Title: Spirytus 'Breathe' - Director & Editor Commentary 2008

proper play straight away because I've put a menu on there. Yeah, there it is. You already know me. This is Dave Lewis.
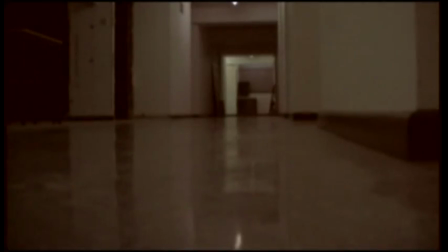(0:15)
Edit. And we're about to give you a director's commentary,
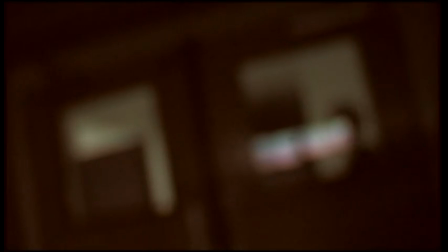(0:20)
basically on the editing of the music video as well, because I couldn't do it on my
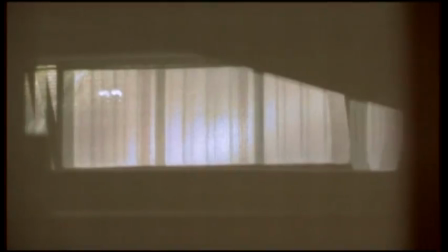(0:25)
own. I needed the perspective and the views and some fresh eyes of Dave Lewis.
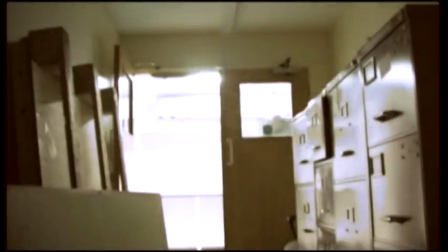(0:30)
Fresh eyes! Fresh eyes. Fresh eyes! Oh, then, so where are we here? Well, oh, this is the bit that you did.
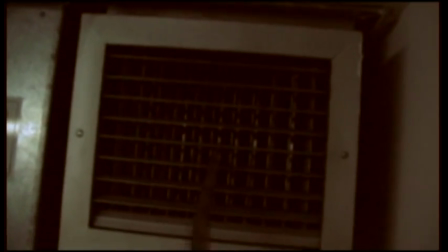(0:35)
Yes, this is the full intro. Now the one you're watching now is actually the full revised version, but we're taking you through bit by bit.
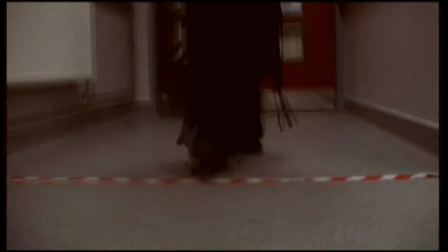(0:46)
Extra special. How long it took to fucking edit this damn thing. I'm in this shot somewhere.
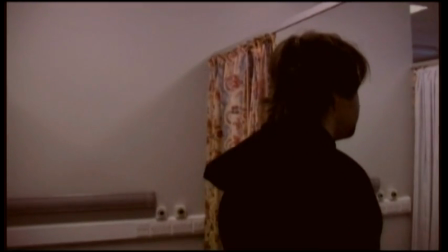(0:54)
Oh, no. Oh, I would have been, but It is somewhere. I was sat there anyway, which is very nice.
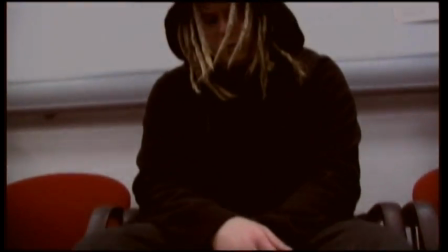(1:01)
The music you're listening to now, the music's over the top of this, is the introduction that Spirytus use for when they enter on stage.
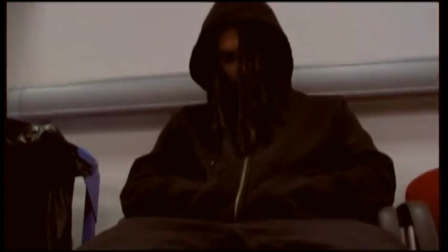(1:09)
So I use this as the full intro, complete with shots overlaid, like just making it look scary and a bit different really.
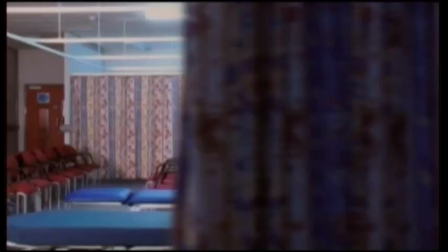(1:16)
Yeah. The tracking shots, which worked beautiful. I did that. That's beautiful.
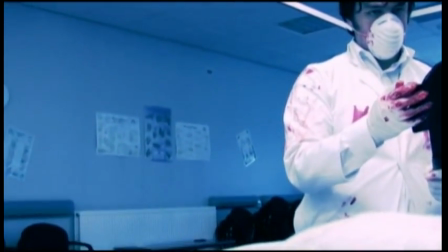(1:23)
And like I said before, with the editing as well, there's a massive change in the colour difference as well,
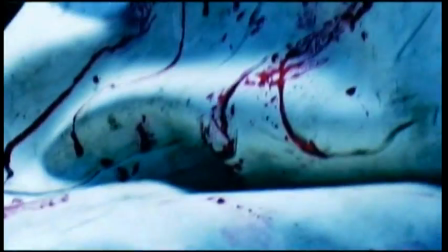(1:28)
going from the good side of the clinic to the bad side. Yeah.
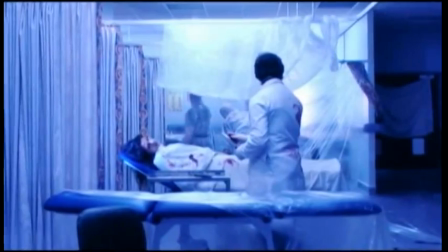(1:33)
Oh, we'd set it up so that the lighting in the room itself was very blue and cold and
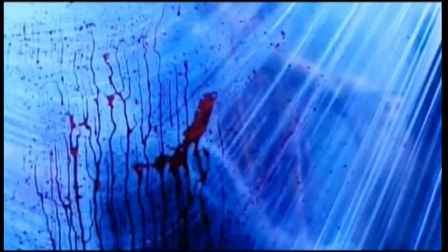(1:41)
just quite clinically horrible, really.
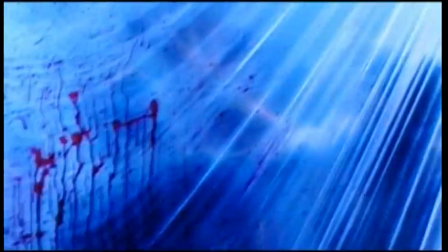(1:45)
I was trying to explain that before, like, yeah, people know hospitals as being a good thing, but when you make it into a bad thing,
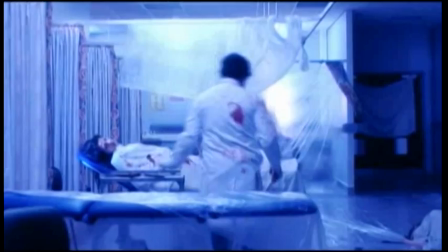(1:50)
it sort of makes the whole thing about a hospital idea being a lot more scary.
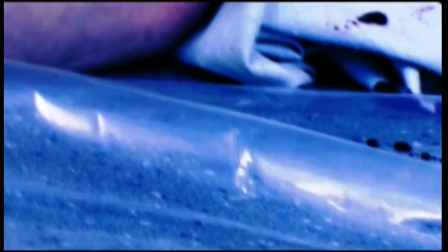(1:54)
Well, because it was actually filmed at the university, we weren't allowed to make too much of a mess anywhere.
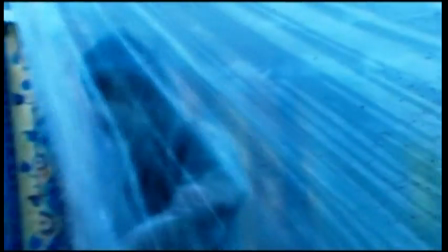(2:02)
But in all well-known skills of Mr. Brett over here, he provided shitloads of blood.
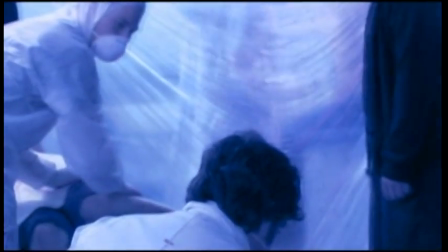(2:10)
Yes! There's always going to be a lot of blood in these kind of films. A lot of blood! Which was lovely until it came to cleaning it up, and it was just everywhere. Yeah. I mean, luckily we put down the plastic sheets everywhere, but the bits that went off the plastic sheets, they needed that.
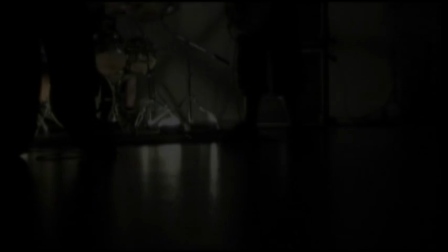(2:28)
They're mocked up quite easily. Yeah.
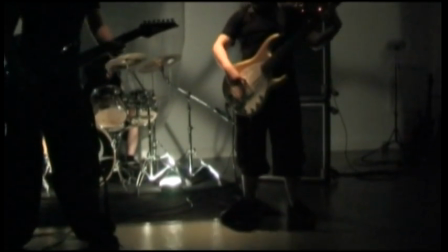(2:30)
Now, editing, I really looked at Stricken music video by Disturbed, because that's a great idea for the montages of images overlaid on each other.
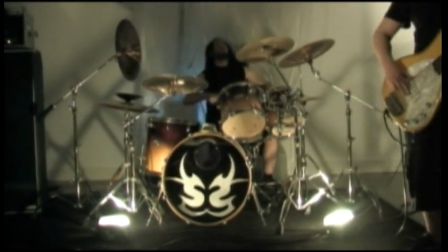(2:39)
Now, we never really overlaid a lot, did we? It was more a case of picking out.
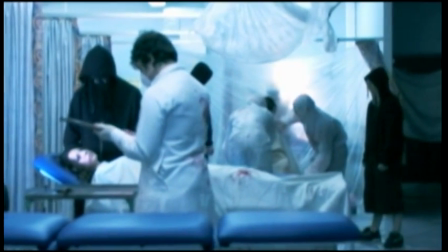(2:44)
We on the timeline we had each different shot,
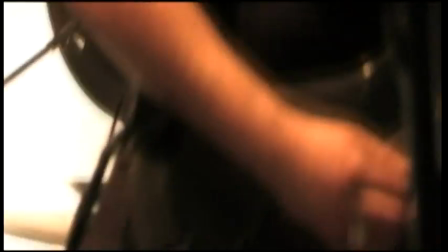(2:48)
each different take above each other, so it was all synced together. But then syncing it back together was fucking nightmare.
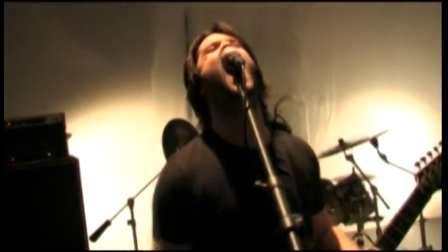(2:54)
It was a pain in the arse. There's just parts where, in the band shots like now,
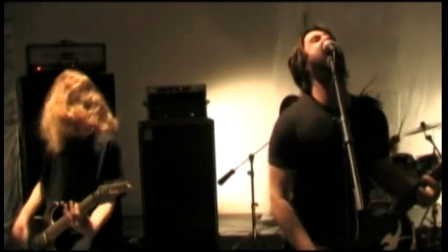(3:02)
it was just kind of focusing on the wrong part,
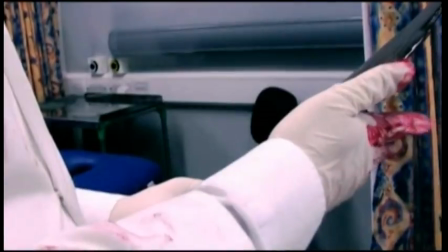(3:07)
and we needed to get it so that it looked perfect, as in a live
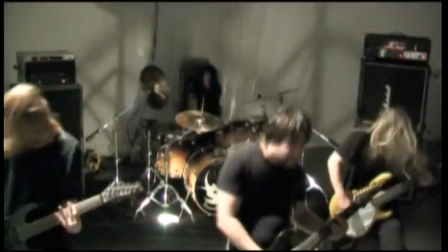(3:13)
moving situation, but then interlaced with all of the horrible clinical.
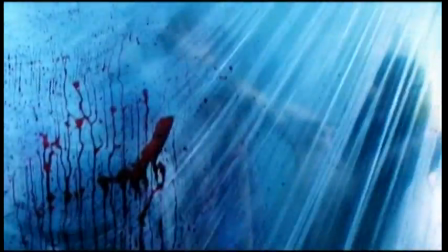(3:18)
Yeah. Now in this revised version there's a lot more bits of the clinic that we put in there.
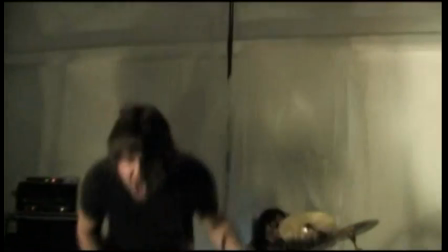(3:26)
Beforehand there wasn't a lot of clinic shots, there was more the band performing. But then I thought, I think it needs some more clinic shots in there rather than just the band.
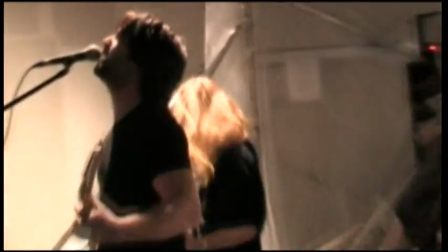(3:34)
It needs some more of the narrative going on. It needs some more of the guys interacting with that shot that you just missed was a brilliant shot of Zoe.
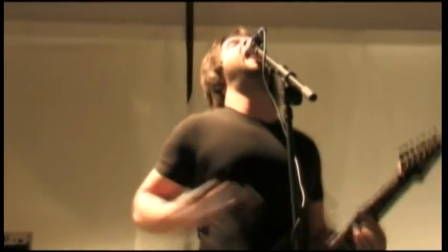(3:42)
Oh yeah.
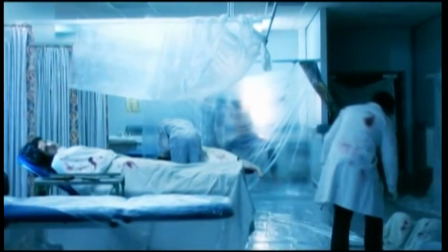(3:43)
We changed the colour completely on that because we loved the blue all the way through, but there was just something not working with that shot in the blue.
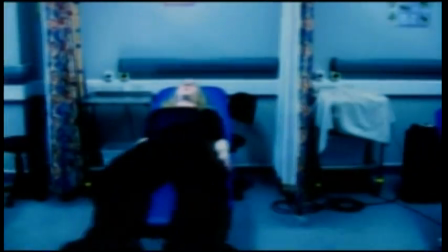(3:51)
So we changed it to like a really horrible dull grey that, I don't know about you, but I think really works.
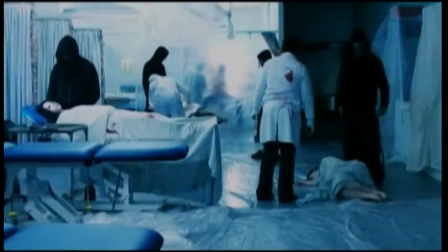(4:00)
And I think it just adds another layer to how horrible and gritty that hospital scene actually looks.
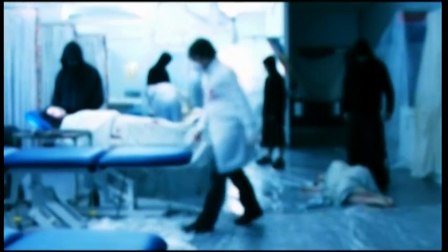(4:07)
It works a lot.